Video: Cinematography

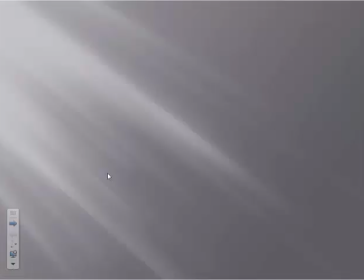Good morning, good afternoon, or good evening. Vanessa Mercado Taylor here, your professor for Introduction to Cinema. Today we will learn about cinematography. In my opinion, the most difficult of all the elements to describe and analyze. Let's watch a short video. Cinematography 101. What is cinematography? We love cinema.
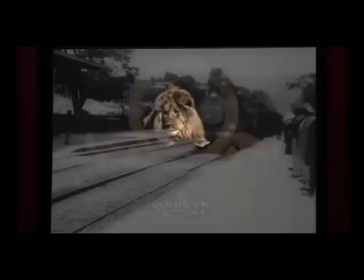No matter how much the formats, audiences, and distribution may have changed, we've been telling stories in motion ever since the Lumiere brothers first brought us this gift. And since that inception, great thinkers have attempted to explain our connection with it.
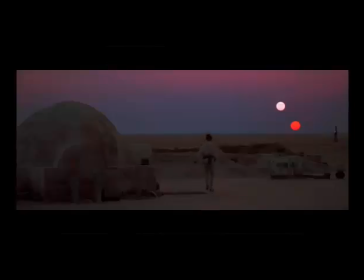They have said that movies are dreams, that they are windows into worlds and lives that are not our own, that they allow us to sculpt in time.
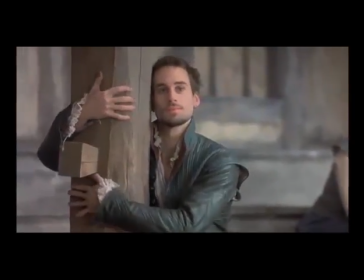Whoa.
But as poetic as these descriptions are, they don't quite capture the specificity of the art form and our ability to manipulate it.
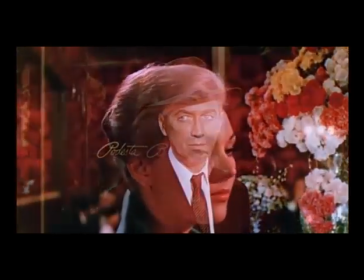For if this is about the art of visual storytelling, then the heart of cinema is cinematography.
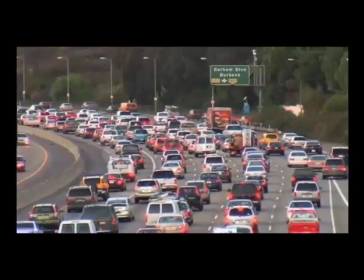Now, cinematography is not only about how we capture the action of a scene, it is how we show that action to the audience.
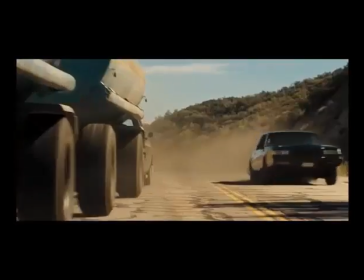Which just means that cinematography is all about communicating with the viewer.
Take it or leave it.
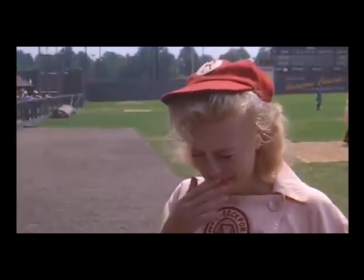But because cinematography is often so beautiful and so emotional, it makes us assume that the murky process of filming movies must be built on some murky instinct.
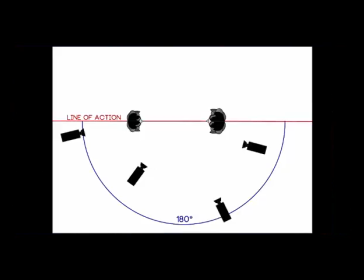But instead, like all disciplines, cinematography is built on principles of concrete understanding, because cinema is a language.
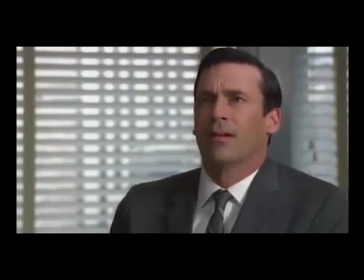What?
It sounds so simple, but it's like zooming in on the atomic level.
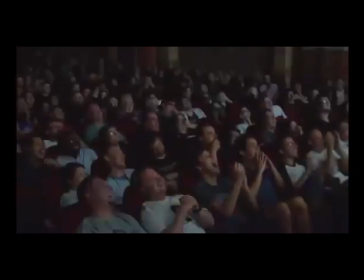You get to see how it really works on people. Think about it in terms of a language analogy.
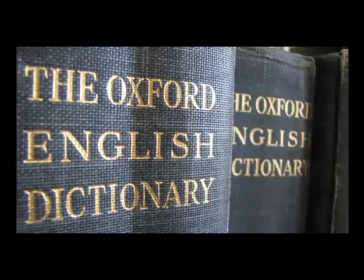Words have meanings, right? Sometimes a few of them. But they have clear definitions.
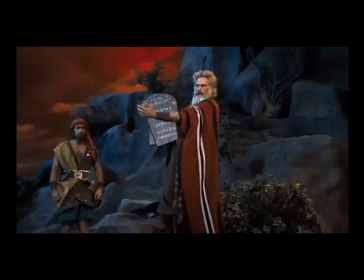We have verbs, nouns, sentence structure. These rules are critical to our use of language, but also the way we build on them, evolve them, invert them, and use them ironically.
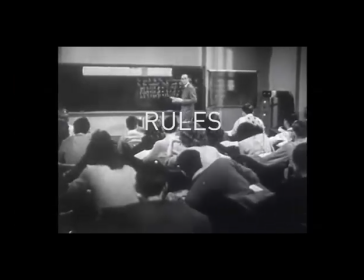The key to understanding is that rules are at the heart of how we speak to each other.
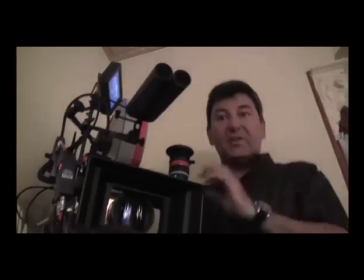And our understanding of cinematography works the exact same way.
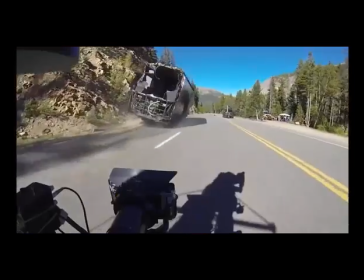Now, you may have all these things you want to do and these cool shot ideas and you want to try and mimic or invent,
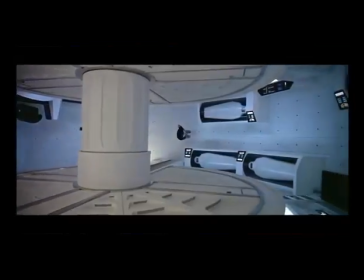but there are still the basics of cinematic language that must be reckoned with.
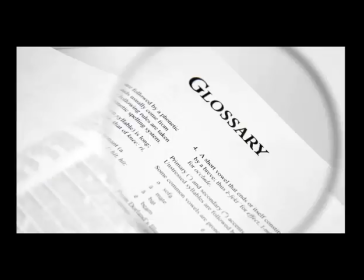We must zero in on the specific words and meanings, embrace the glossary of high angles, low angles, wide lenses, depth of field, color palette.
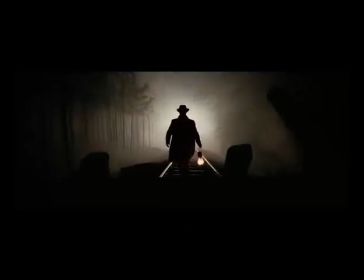The more we understand the meaning of these words, the better we understand the language of cinema.
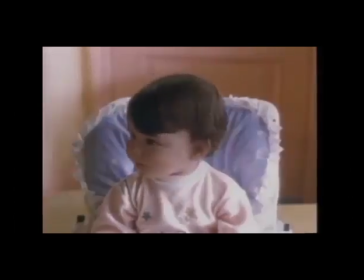Like language, you must learn how to speak.
Yeah, whatever.
Say you were filming a scene and wanted to show that someone was really scared. The first tool of cinematic language you would reach for is the high angle.
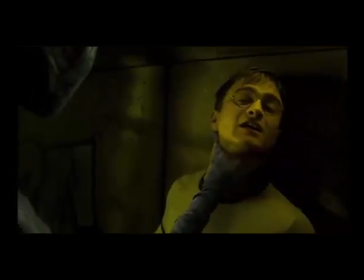The subject looks down on the victim cowering below, showing the person in a place of being threatened.
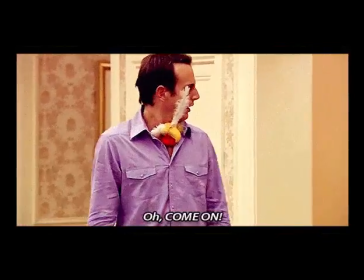Now you could say, oh, come on. It's just showing a person scared, and that's why you think that.
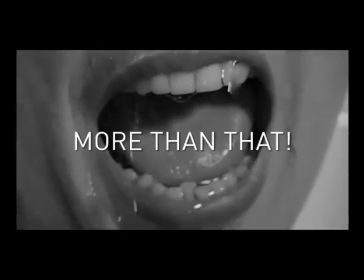But the language of cinema does more than that. It emphasizes.
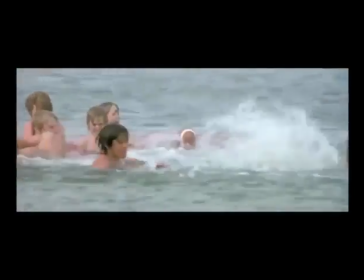It's not just about the information, aka what's happening on screen, it's the way that information is being shown.
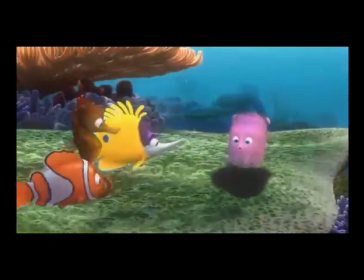The way it evokes emotion and makes it more scary.
Oh, you guys made me eat!
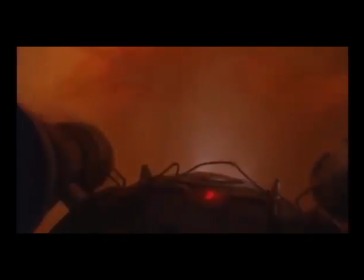The way it goes right past the connection of our brains and dives into our nervous system. And it's able to do this because it understands perspective.
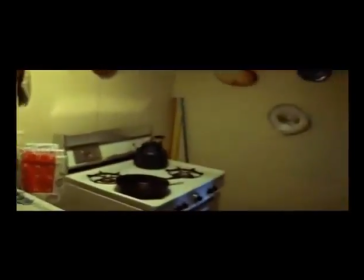To wit, imagine if you pursued the opposite tack. Say we wanted to no longer be with the monster looking down on the scared human, and instead wanted to emphasize with her feeling.
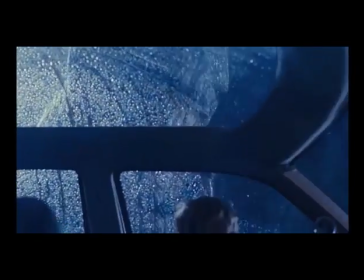In that case, we would switch to a low angle, with her looking up at the monster.
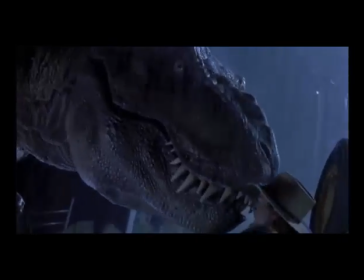Our perspective would be her perspective. The monster would tower over us with menace and violence and make us feel the same way she does.
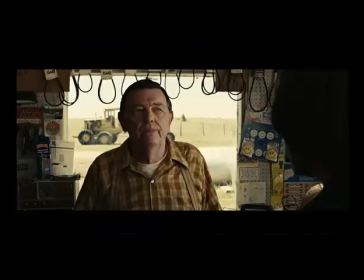The great thing is we instinctively understand this. These are the kind of things that happen in movies all the time, just with slighter and more subtle emphasis.
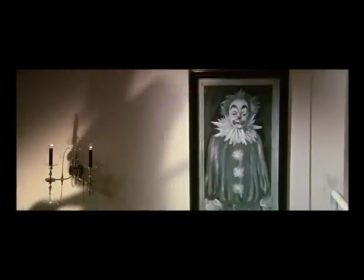You can think of that famous scene in The Graduate where Dustin Hoffman is being guided around at the party by his parents.
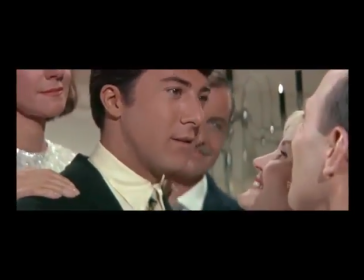They take up the sides of the frame, dominating over him as he shrinks into the lower center.
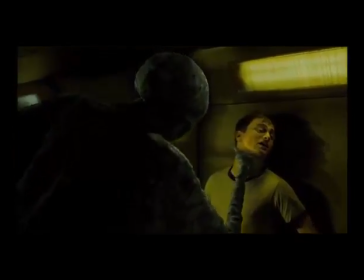It's the same exact principle as the overt horror movie shots we talked about before, just used in a much more subtle context.
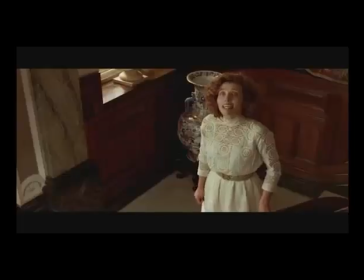Oh, yes, I see.
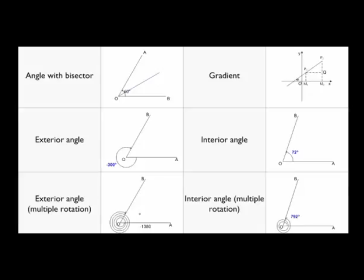Now, cinematography is obviously not a series of mechanical, static angles. Cinema is alive.
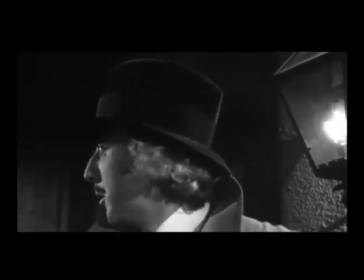It moves. And just like with angles, the way the camera moves tells us something too.
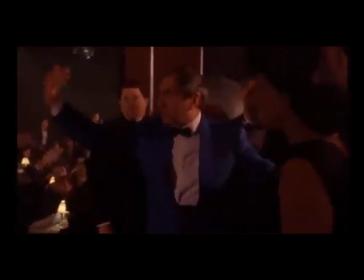The smoothness of a Steadicam or a tracking shot instills us with confidence, ease,
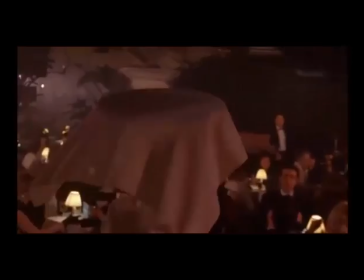and an omnipresent godlike ability to go through action with clarity and impunity.
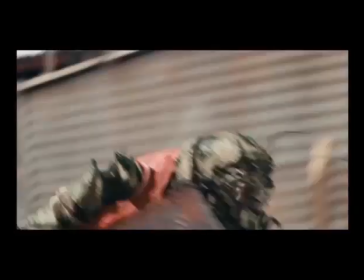A docu-style organic movement makes us feel uneasy, like we are witnessing the real world.
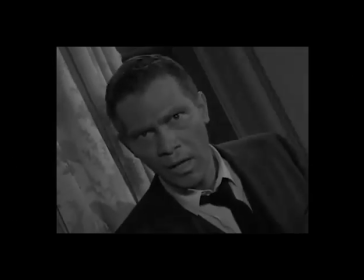Dutch angles make us feel like the world is off-kilter, askewed,
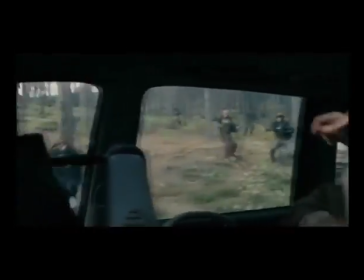and we can use any number of techniques to go beyond the layers of surface and peer in at the people who lay under them,
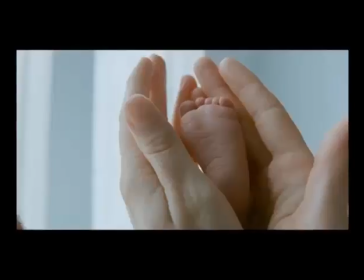to unfurl the world before us. These tactics reveal the heart of cinematography.
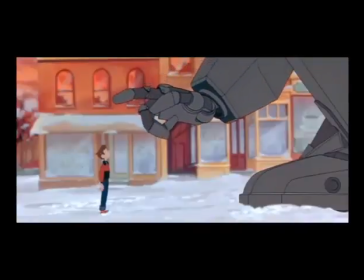Where you put the camera doesn't just allow you to tell the story, it tells you what to think and feel about the story you are watching. We said it before,
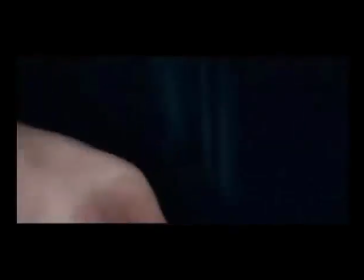but cinema is effectively the movie god's view. And sometimes it can seem like this movie god is actively investigating people.
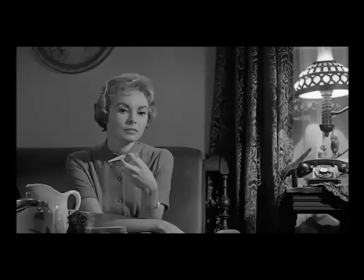Sometimes this movie god is trying to show us something about these people they don't even want to show themselves.
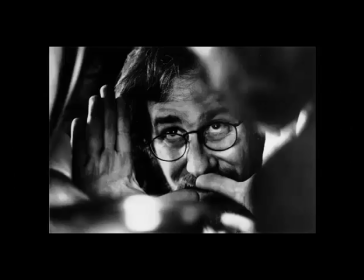Because the god of a movie universe is the storytellers behind the camera.
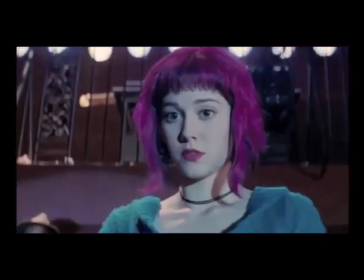Therefore, it is up to you to decide what you wish to communicate, to emphasize, to make us feel something.
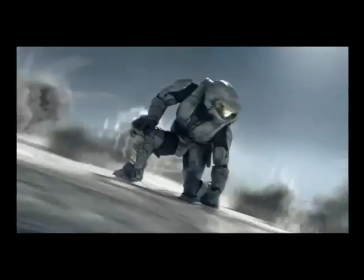You may think that you want your action heroes to be unstoppable, cool badasses, but doing so can easily lose the dramatic effect of a fallible hero in danger, making the audience feel that way too.
We are going to die!
Either way, it's all about what you want to communicate to your audience.
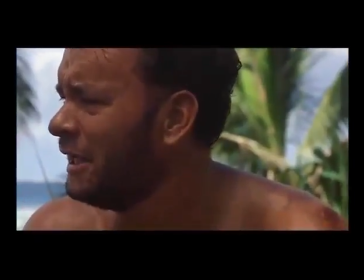Cinema is a language, so it's time we start talking.
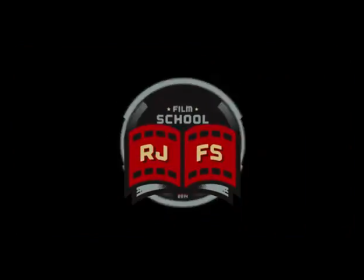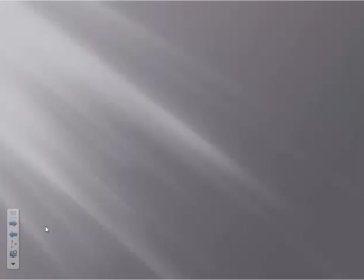Alright, let's break down some of what you might have heard in that video. Cinematography is how filmmakers capture the action of a scene and how filmmakers show that action to the audience.
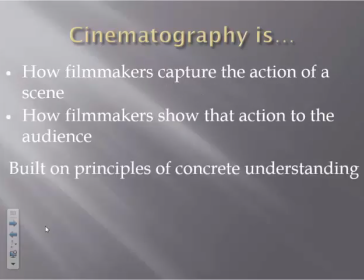It is built on principles of concrete understanding.
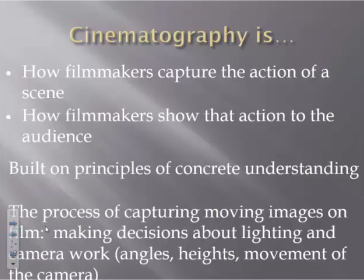Cinematography is the process of capturing moving images on film, making decisions about lighting, camera work, including angles, heights, and movement of the camera.
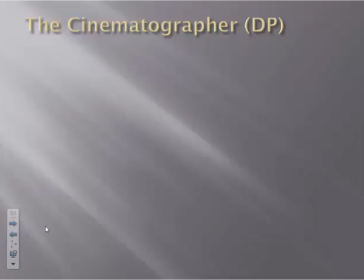The director's vision shapes the process of rendering the mise-en-scene on film, but the cinematographer, or DP for director of photography, makes very specific decisions about how the movie will be filmed. The DP is responsible for cinematographic properties of the shot, such as film stock, lighting, and lenses,
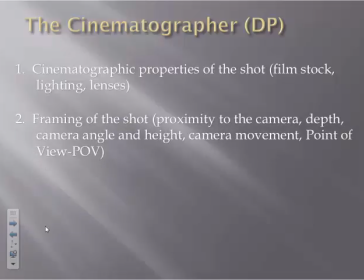framing of the shot, which is proximity to the camera, depth, camera angle and height, camera movement and point of view, speed and length of the shot, and special effects.
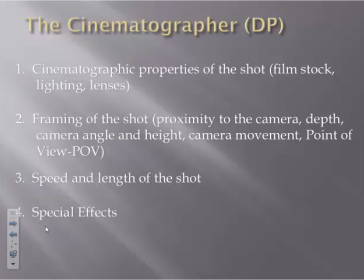Although these categories overlap, we will look at each one separately. First, we will look at film stock.
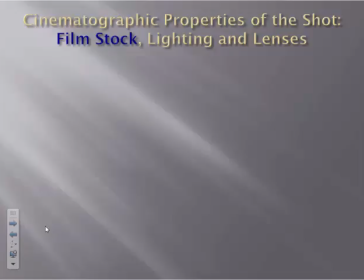The cinematographer is responsible for choosing a medium with which to record the film. Available to them are film stocks of various sizes and speeds, videotape, and direct-to-digital media.
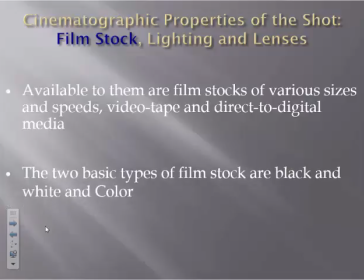The two basic types of film stock are black and white and color. Even though more movies are being shot on digital media, the majority of feature films are still shot on traditional film stock. Film stock is actual film. Many filmmakers now are questioning whether they should record directly to a digital file.
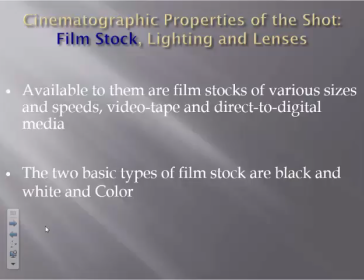Let's watch an explanation of this dilemma.
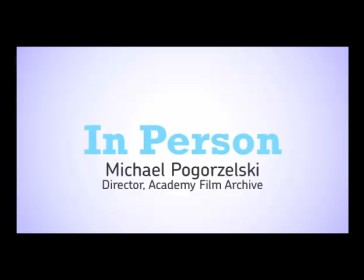There are plenty of pros to continue to archive films that were made on film, to keep them on film. And the main reason is that film already has a proven track record.